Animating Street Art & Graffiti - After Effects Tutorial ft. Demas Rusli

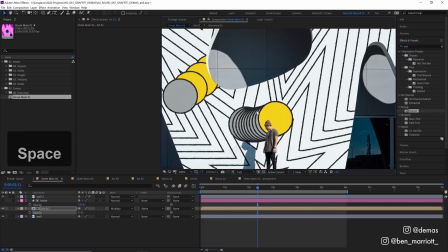490s
So that will just give a little bit more texture that's visible underneath our layer and make these bright colors a bit more muted.
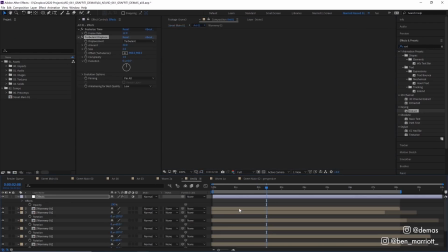497s
And let's add some more texture to our art as well. So I'm going to open up our art layer and I'm going to drag in this paper texture that I have here.
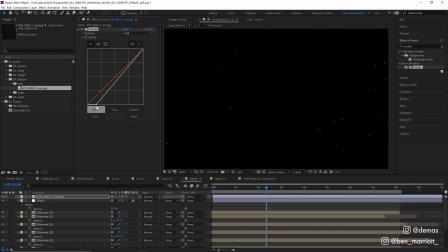505s
I'm going to add a curves effect and really increase the contrast. And we want to see a lot of black and then a few speckles of white here as well.
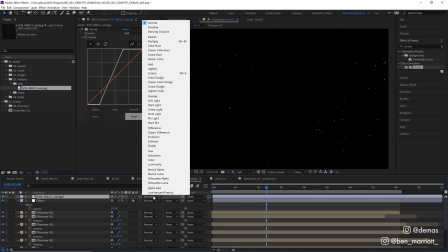513s
And then what I'm going to do is change the blending mode of this to silhouette luma.
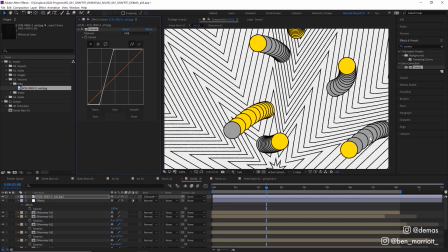517s
Now when we do that, it doesn't look like there's much happening, except we can see a couple of specks of our white showing through here. But what this is actually doing is these white spots here, all the white from our paper layer, are cutting through all the layers underneath and making them transparent.
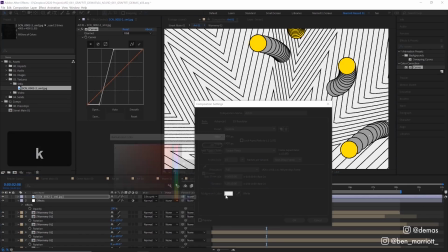530s
If we turn our transparency grid on, go into our composition settings and change the background color to pink, which isn't actually visible.
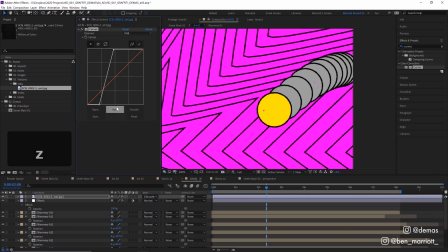537s
And now you can see that these white areas are cutting through and making it 100% transparent. And we can add more of that as well by changing the contrast on this curves effect of our texture here. There, that's a little more like it.
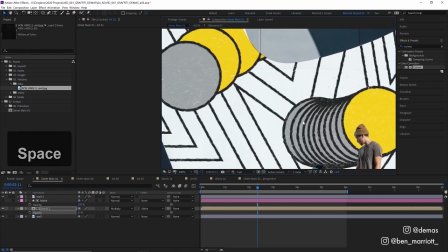547s
Now if we go back into our street scene, we can see that that paper texture kind of looks like the paint has been worn away on these areas here, which makes it look a little more realistic,
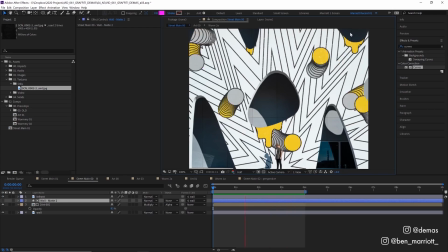555s
the compositing. And to finish it off, I added these yellow dripping shapes to kind of make a little more use of these really interesting windows in this building here.
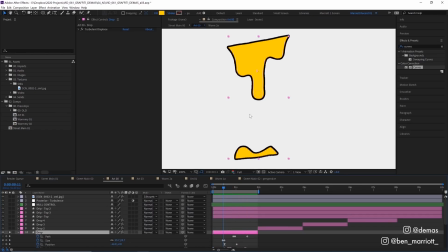562s
Now this drip was done on a single shape layer with three shapes inside it. We have a little ellipse that just falls down and then gets removed, and a little sort of splash shape, and then a bit of path animation on this top shape here where the drip stretches down. And I added some smiley faces for fun as well.
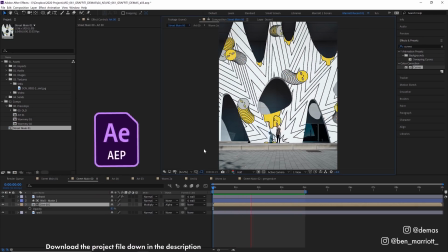577s
And you can take a closer look at those in the project files, which you can download for free down in the description. I've made a short playlist of some related videos that I think you'll enjoy if you've made it this far. I'll see you in the next video, and please consider subscribing if you'd like more of these videos every week.